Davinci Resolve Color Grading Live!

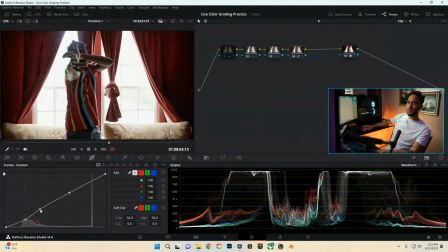And then from here we can also come back and push a little bit more light into the midtones, and that's going to help bring out the skin and still give us that more contrasty look, but still push a little bit more light into that area where the actual skin tones are, so that way he doesn't fade completely out and there's just no detail.
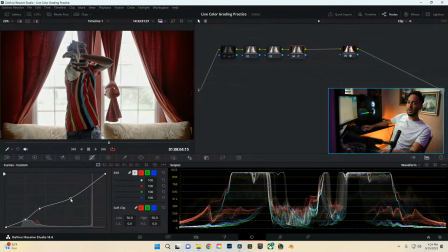We're going to pull back the brights just a little bit. Nah, actually, it's so far gone. We're not even going to mess with it too much. So something like that I'm kind of happy with, but I still want a little bit more, like, I guess, like, just punch to it.
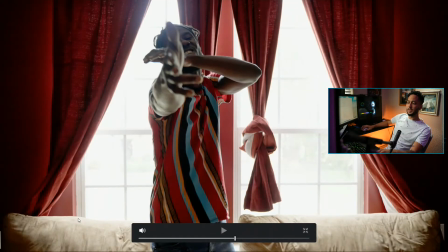Yeah, there we go.
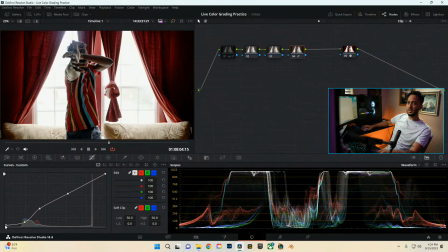So we're pushing more into that, and then from here we're going to go ahead and make a little bit of a knee, I don't know what they call it necessarily, but a little bit of a pivot of the actual, like, blacks, like the super darkest parts of the image. That we get more of a faded look, and we can actually even mess with this a little bit more, which is called low soft.
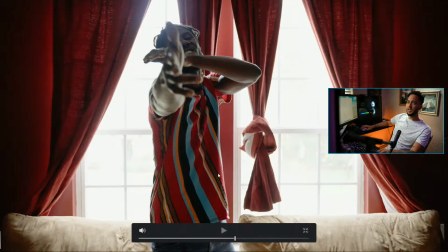And this kind of just helps raise our shadow level in order to make sure that there's no like super dark parts of the image.
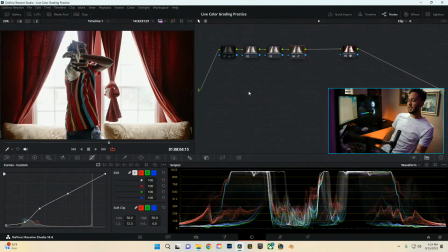It's more of like a taste as far as it goes, but still can be more of a technical aspect as well, making sure you don't actually lose that data. But one big misconception I think with photo and video color grading is that everybody thinks that, like,
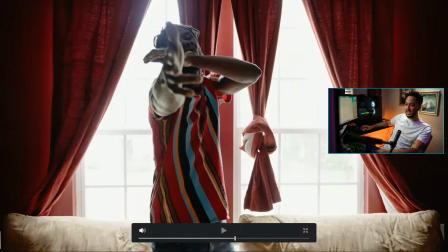okay, every single shot I have to have the highlights and every single shot I have to have the shadows completely protected. That's not the case 100% of the time. When we're looking at like color grading, we really want to, I guess, get a balance, but also portray an emotion, you know.
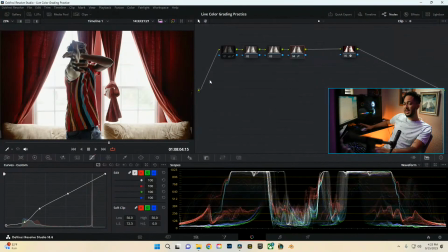And with that, it's more so showing the audience what they really need to see in the frame, and not necessarily everything.
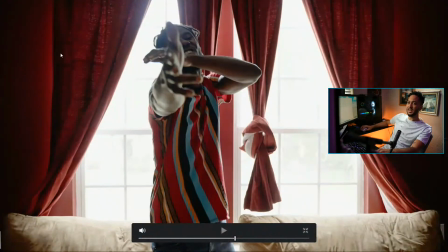So, like, if I'm looking at this shot, the detail, like over here in the curtains, the detail over here, like on the couch, over here on the sides, and also the window, aren't really important. They're not telling the story. They're just more so of a set decoration. And so with that, it's not 100% important to get everything all in this shot.
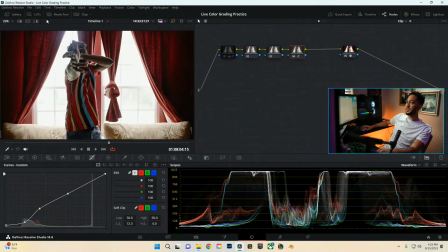Another good example, let's see if I can find one actually. Let's see, we'll go into clips.
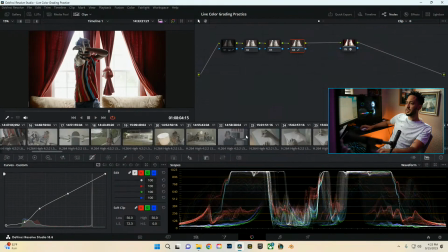Let's see. Yeah, there's lots of good stuff actually. There's like this is all Puerto Rico footage and stuff too. So like we got some really cool stuff to work with. Let's say actually like a nighttime shot, right?
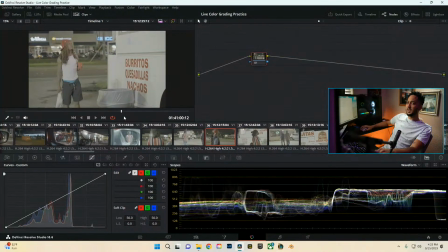So let's see. We got a nighttime shot. This is at the taco truck. I just had the Sony A7S III.
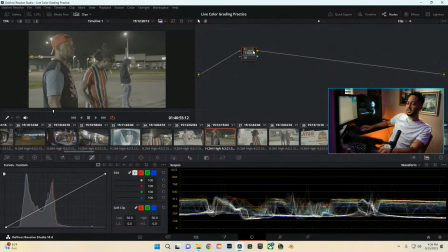I was just messing around with the shooting and such, just to see as to what we could do and just how good the camera is in low light situations. So this is nighttime shot. We're gonna go ahead and actually come back to our first node, and we're going to take our color space transform because I don't want to just do it over again,
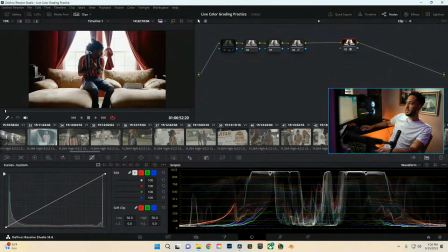and we'll just drop it on. But let me see if I can find a better clip that really demonstrates this.
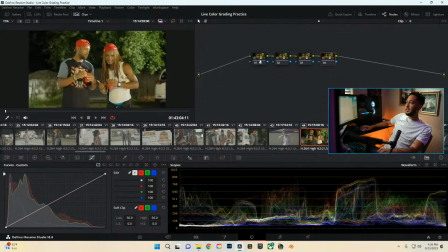Cool. We'll just drop this onto here. Add in our nodes, disconnect this, but I want this at the end. Disconnect this as well. Disconnect,
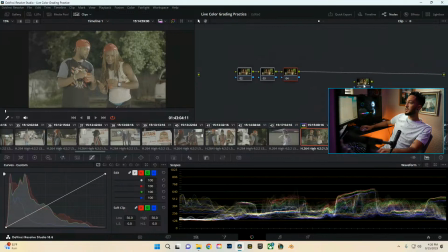maybe. Okay, we're just going to do this a different way, I guess. There we go. And plug that into there, and then from here plug that. And so that way this happens at the end of our actual node structure and not the beginning.
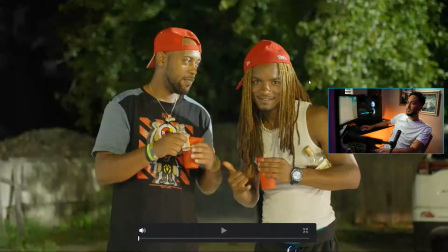And then that way, yeah, we can kind of work on a different workflow. So first things first, what I'm noticing is that the actual shot is completely not white balanced.
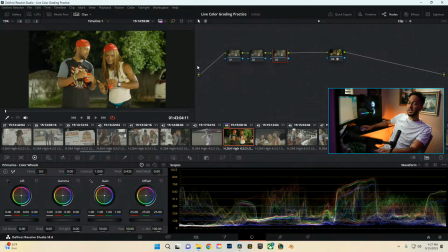So first thing I'm going to do is actually completely white balance this. I think that's another misconception too with color grading. The biggest part that I think people miss is balancing the image. There's color correction and there's color grading. Color correction is more so the sense of
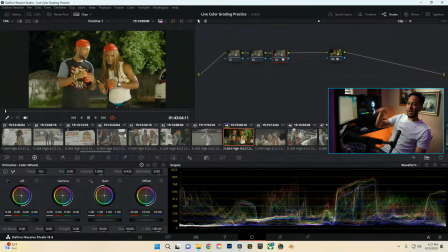balancing your image as far as exposure, your white balance, your contrast, and that kind of stuff. And then from there, though, you can build your look through color grading. Or actually, no, it's completely even separate from there too. There's color grading and there's like look development and stuff like that. But balancing is like the building blocks of what you're doing.
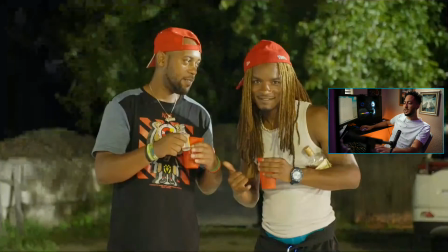Lots of people will have like a clip like this, and looking at it, it's super green. Like it just has like a big green tint to it. The white balance was not on point. We're looking at the whites here. Bits of it look okay. Like this part here, maybe that's getting hit by a different type of light.